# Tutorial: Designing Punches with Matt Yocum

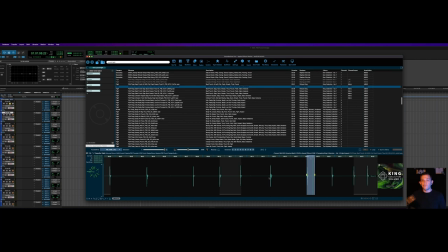8:09 And then we can sweeten with other things in between. But let's start by doing that.
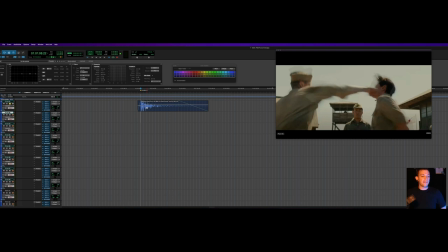8:14 One thing that I want to always avoid doing when I'm creating punches and something that I've I have definitely done in the past especially when I was just getting started and something I've had other editors turn into me will be a punch where like let's say it's six layers deep three of those
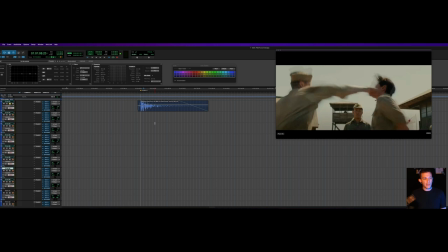8:31 layers might be occupying like nearly identical sets of the frequency spectrum and I would rather choose one good sound to fit in sort of each slot in the frequency like band that it's occupying as opposed to like layering in three
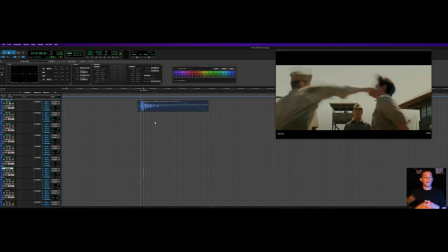8:48 that are occupying more or less the same space because sometimes uh less is more and you want to have more focus in each of your elements as opposed to just piling on lots of layers of similar sounding stuff it'll tend
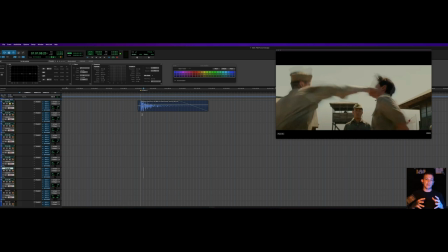9:04 to just make things sound sort of muddy and undefined i always
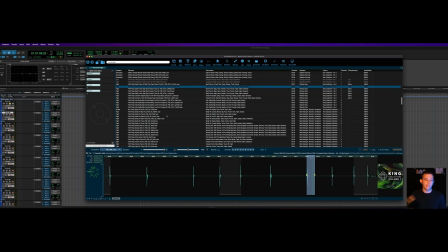9:08 want try to retain definition and fidelity in the layers that uh and how
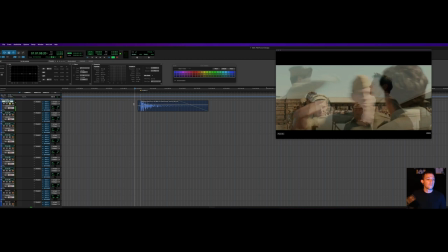9:13 i'm choosing to stack them so right now we have a high element which is pretty good and
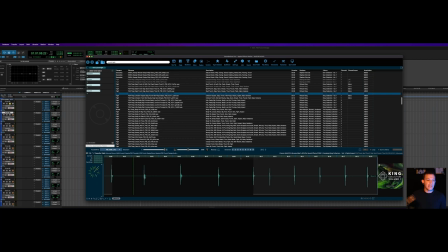9:22 then let's see what else so now i want like a medium to low that's this one here actually so this is another richard king volume sound i wonder if i pitch it down a little bit
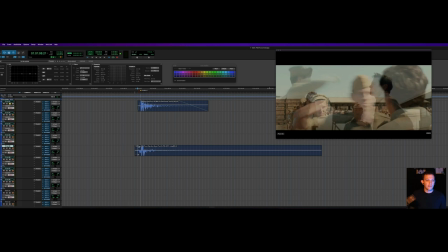9:32 so this is a good sort of low element and i'm going to do some signal processing to manipulate this. Edit it some more. So you'll notice too here I am going to line up the head of the transient because what I don't want is flam.
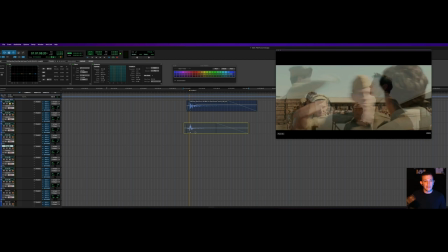9:52 I don't want it to sound like multiple hits. This needs to sound like he's connecting once with one fist to one face. So here's top and low end. Let's hear just the low end cell load actually. okay so it's got some interesting low information so
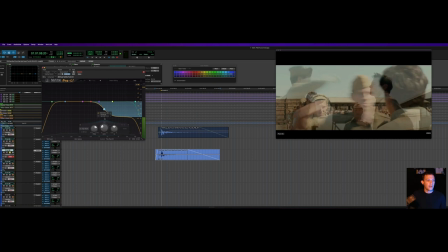10:09 i can see here in the in the spectrum it's actually fairly balanced because i've already got a high element i'm going to scoop down uh so like on this high shelf here i'm going to scoop down some of the higher uh tones in it so now it's more of a thud but that's okay i like the sound of that
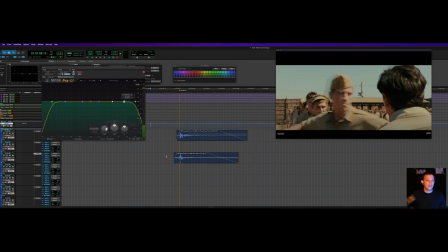10:33 so there's both of them together so let's just mute this bottom one okay and then add the bottom layer back in so it's definitely adding
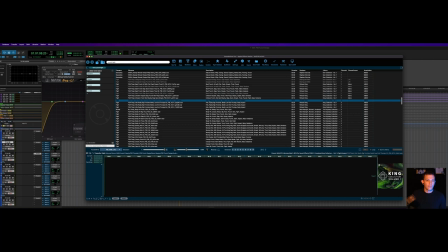10:42 that lower part of the frequency spectrum okay that's a huge hit so this doesn't sound nearly as realistic so let's do body hit meaty thud this is sort of more of a medium uh like a mid-tone
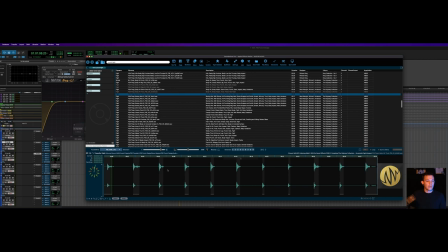11:00 okay those are white and goopy there's some mid-tone and low in there these are more distorted that's
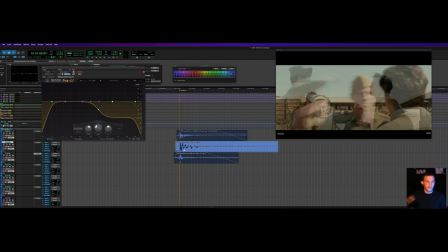11:11 a nice clean so this is a boxing glove hit so this kind of occupies that meet that mid-range so it's not super
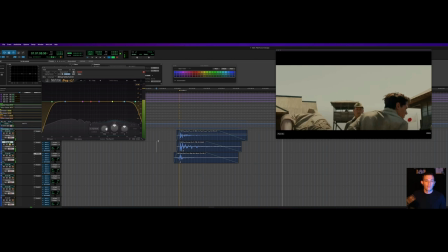11:18 low and it's not not super high and slappy either so it's got so here's our high element and then our mid element and then our low element
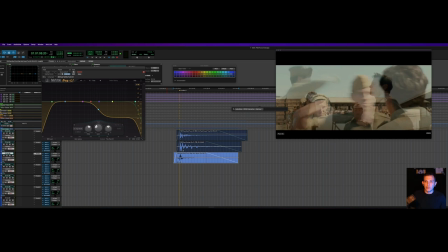11:31 this low element sounds a little bit weak so I'm going to open up I love uber loud this is a favorite limiter of mine I just enjoy using it I like the sound of it the cool thing is you have this band mode here I mean you can choose how much sort of saturation or
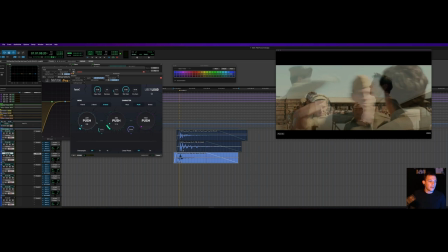11:49 distortion you want to add in addition to some other parameters up here so I want this to be sort of mid-rangey and low. So I'm going to add some lows into it by adjusting these knobs here and auditioning.
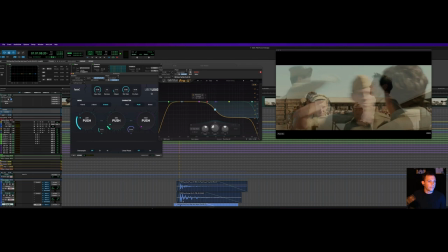12:02 And I'm going to go ahead and hit render just because the audition out here, let's see. I'm just going to hit render because of the way the screen recording is working.